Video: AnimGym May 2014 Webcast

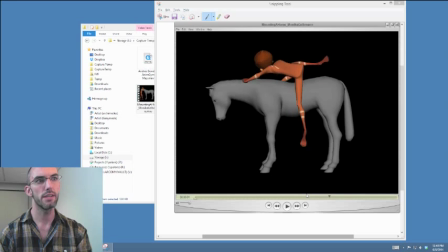Right about here, it looks like the shoulders have taken control of the weight, and as he drops that background shoulder, his right, you see how the hips start almost like reaching for the horse right there.
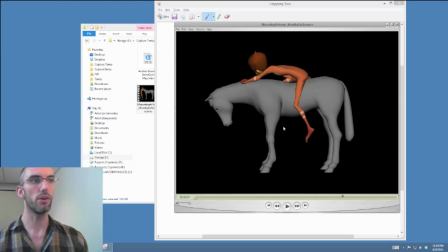It's a very, very, very simple ranging issue that I'm having here, and it's simple to fix. What you need to do is just have the character
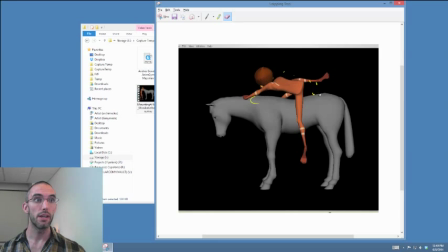as a whole. So take his root and make a little bit of a more exaggerated, stronger, in sort of easy to follow bouncing ball, like parabolic arc on him.
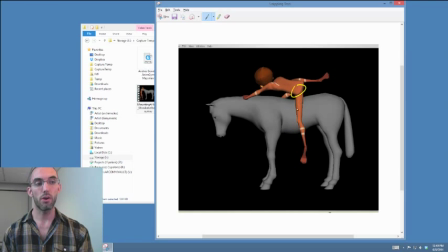So his hips are driving the show. So overshoot him a little bit more and space it a little bit more of like your natural kind of slow in, and maybe not this high, but right now, they're only clearing the horse by like a couple inches,
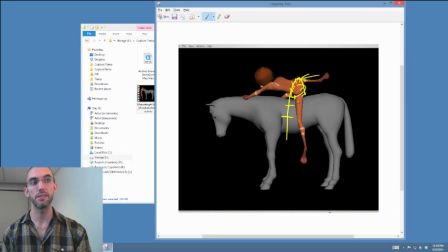like this much space, right? So if you doubled it, if you had the hips basically centered, like double the height, I think it would work perfectly. What that will do is it'll do this. There won't be a moment anymore that the
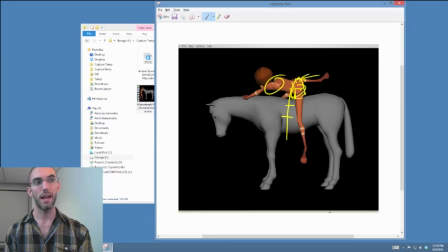shoulders are kind of ahead of the game of the hips, because this feeling of the hips rising and falling will propagate
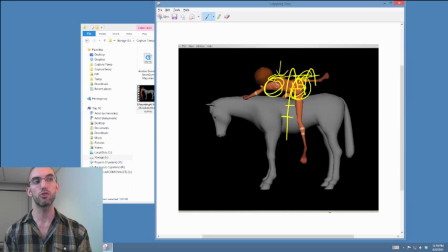through to the shoulders, and as much as even if you try to counter animate it completely out of the equation, you'll still always have a little bit of the hips movement, just like felt like a little bit, like a little breath of that in the shoulders, which will kind of reverse the direction of the dominance
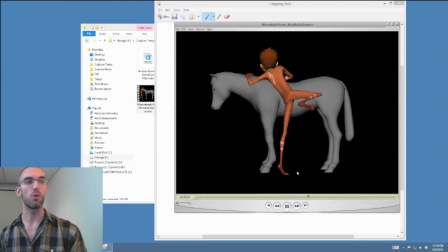that's going on here. It's very subtle, but if you watch it through my eyes with that filter on now, I think you should be able to kind of pick up on what I'm seeing. There's a moment where he's
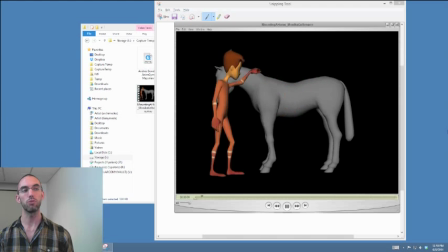in air, his hands are holding on, and it looks like his shoulders have the weight to almost slap the hips on the back of the horse.
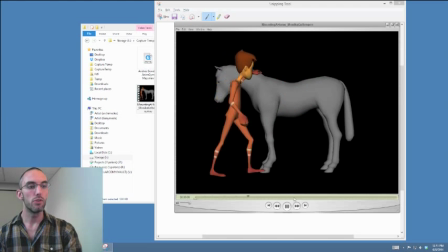It's small, but it's there. Okay. Don't wait this long to move the hand. This planted hand is planted way too long. I see a little bit of an elbow pop right there. That's another just a simple ranging issue.
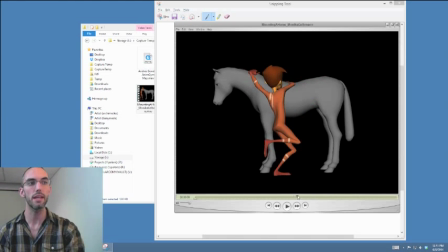It seems like you can probably use the shoulder control to take that out, or move the hand, right? He plants the hand right there. No reason that he has to walk by it and it has to stay completely still. It won't max out that badly at all if you rotate the hand and bring it a little bit more towards his body.
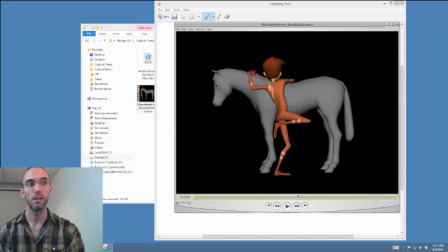All right? It won't max out nearly that much, and then that won't be such a bad pop on the elbow itself, okay? And here as well, if it's rotated, you won't max out either right there.
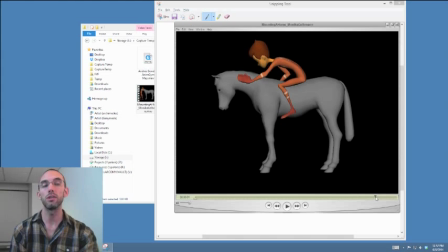Things are coming at the end of the shot. Things are coming a little bit too much to a dead halt for me. The knee stops and then that foot stops, kind of like rotating. Was probably the IK foot control, and
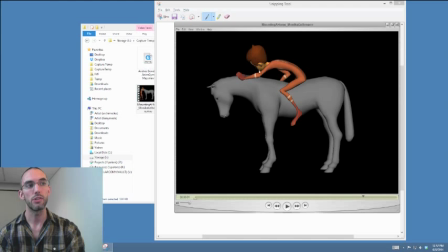there's a lot going on in terms of sort of like wiggle in that elbow. It seems almost as if you're fighting against like a constraint or like the range of the planted hand.